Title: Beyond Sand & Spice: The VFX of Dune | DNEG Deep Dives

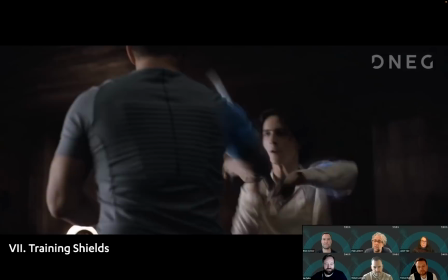[77:23]
And like basically, we then applied it to like
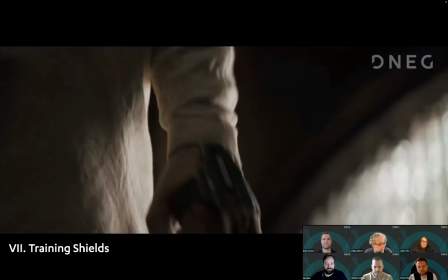[77:28]
some of the stunt viz work, which was being done, you know, with Paul
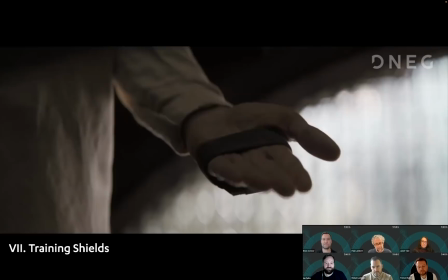[77:35]
and with like some of the stunt players to actually practice this. And like we applied it to that look as well.
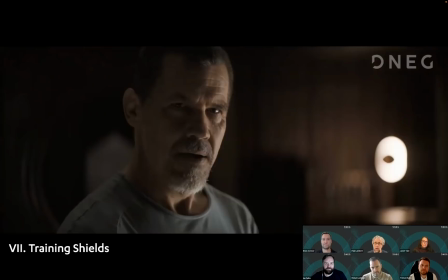[77:42]
And again, like Denis really liked it. Now we thought that we had cracked it very, very early on, but it was only once we got into
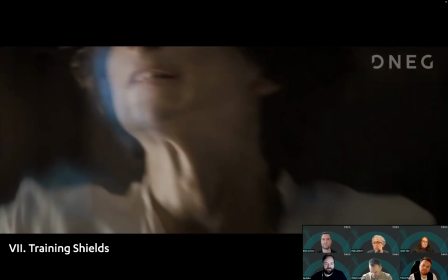[77:53]
post where and we actually got the edit that some of the scenes became so
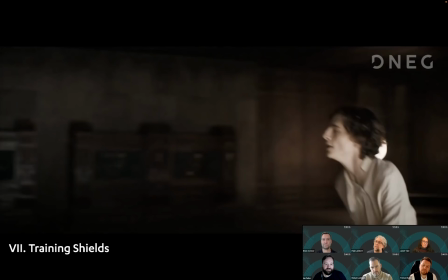[78:00]
you couldn't really work out what was going on because of the intensity of the fighting, and that's where the idea of the color came in, you know,
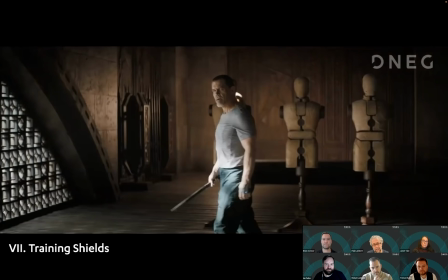[78:10]
adding the blue and red. And part of the process as well was that like I didn't want to keep it so procedural,
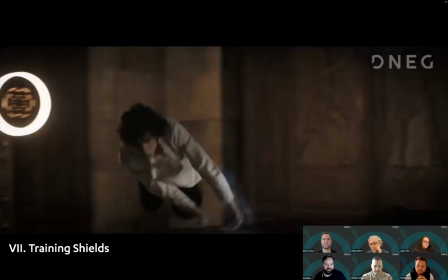[78:18]
so it took a certain type of compositor to be able to like
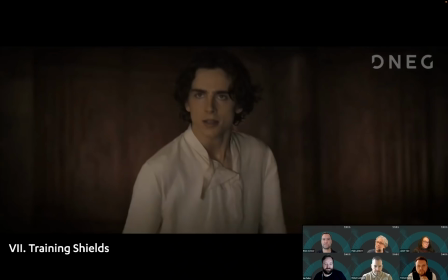[78:24]
paint out some of the effect and paint back in some of the effect,
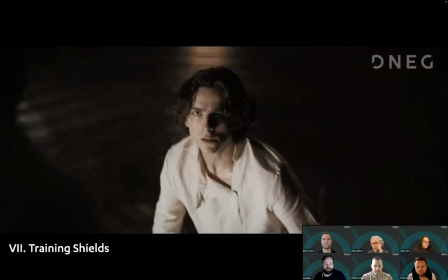[78:28]
because I wanted to keep it a little bit organic so that it didn't feel so procedural.
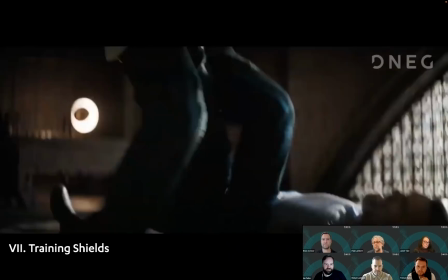[78:35]
But like there were certain rules to the process which like Tristan can perhaps expand on.
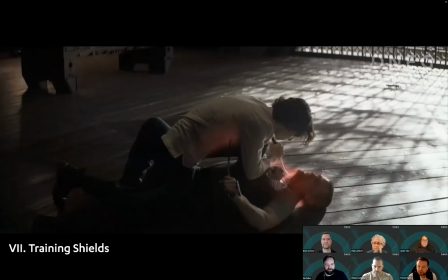[78:45]
Yeah, so this was, as you mentioned there, Joel Delvergine had figured something out on set.
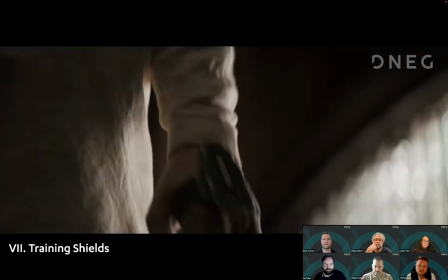[78:51]
It was like that we had that idea to move forward into this sequence and some of the other sequences for the shield effect itself.
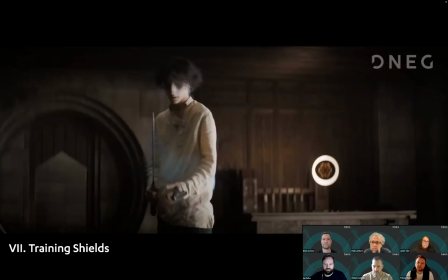[78:58]
And it is all image-based, before and after frames, where there's enough movement in there.
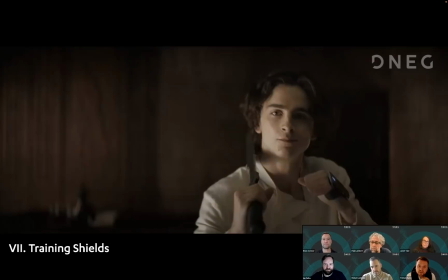[79:03]
If there wasn't, then we had to introduce a slight shimmering so that we could we could get that shield effect to work.
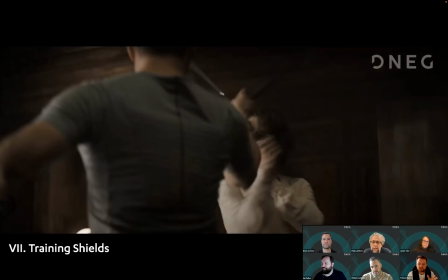[79:10]
And it was, you know, it was Peter Farkas and his compositing team.
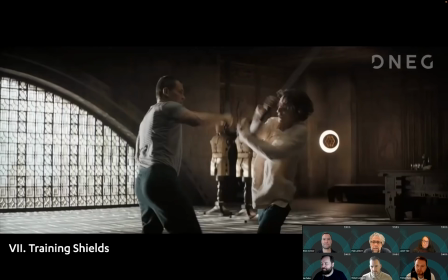[79:13]
There was a select few compos that were on this sequence, painstakingly painting these frames up.
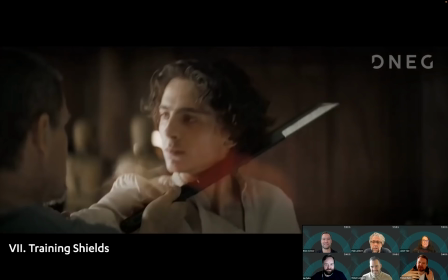[79:20]
It wasn't a punishment. It was just so that they had a good eye for how this sort of thing works, because it needed quite a delicate hand,
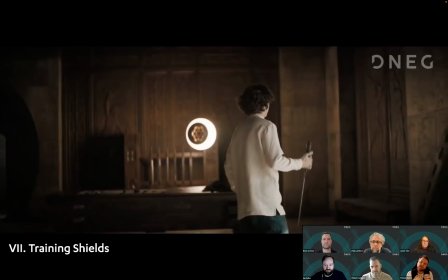[79:27]
a specific artist, as Paul mentioned there, to get this to work,
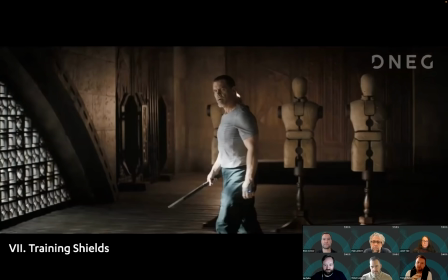[79:31]
because it needs to feel like quite a subtle effect, but still be readable and work in tandem with their motion as well,
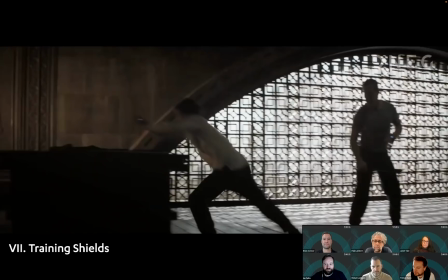[79:38]
with the motion of the sword coming in or hand contact and things like that.
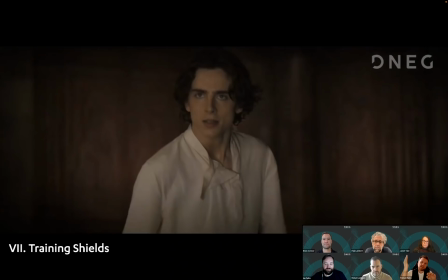[79:43]
And then, as Paul said, later on in the development, the idea for the colors came in, for blue.
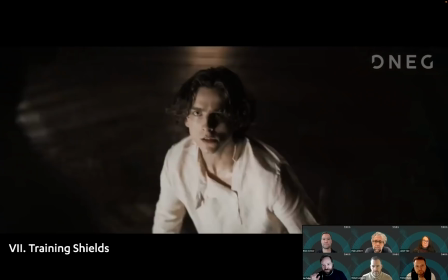[79:49]
Right. Blue for the kinetic repulsion, and then red for the actual shield penetration.
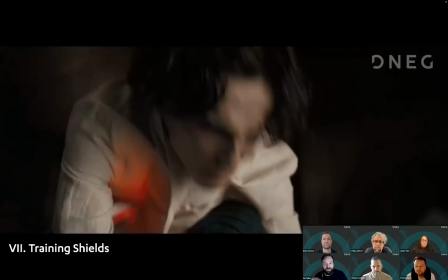[79:54]
Okay. And just the final thing we're going to look at before I go through some questions is some invisible effects in the film.
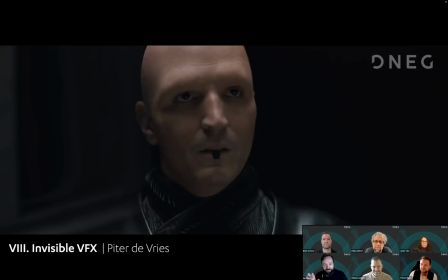[80:02]
I feel like most of the visual effects are invisible in some ways, but I don't feel any of this stuff has been shown before. So, Paul, do you want to quickly mention what's going on here with the head? Yeah, so obviously we're using a skull cap on Pyta,
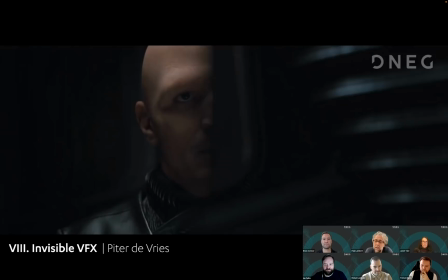[80:19]
and Denis felt that it felt too big.
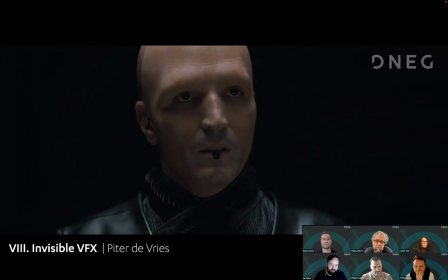[80:27]
So Tristan came up with a cool procedure to actually help make it substantially smaller, so that it didn't just feel like a skull cap.
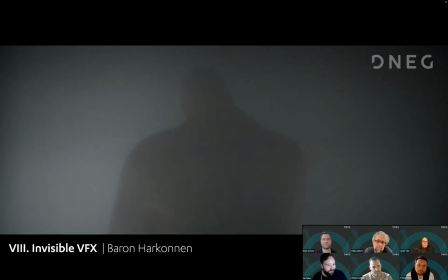[80:45]
Awesome. And then there's another great invisible effect here with, this is Baron, right? I don't know if I've seen this one. Yeah, so a lot of the shot was in camera, but Denis then wanted to add
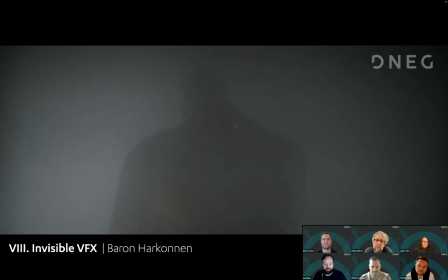[81:06]
the suspensor on the Baron's back. So that's a digital addition, which we didn't shoot in camera. So the every time you see those lights come on, what is in the black bath as well,
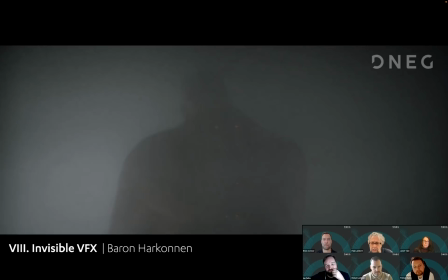[81:24]
that's a CG addition.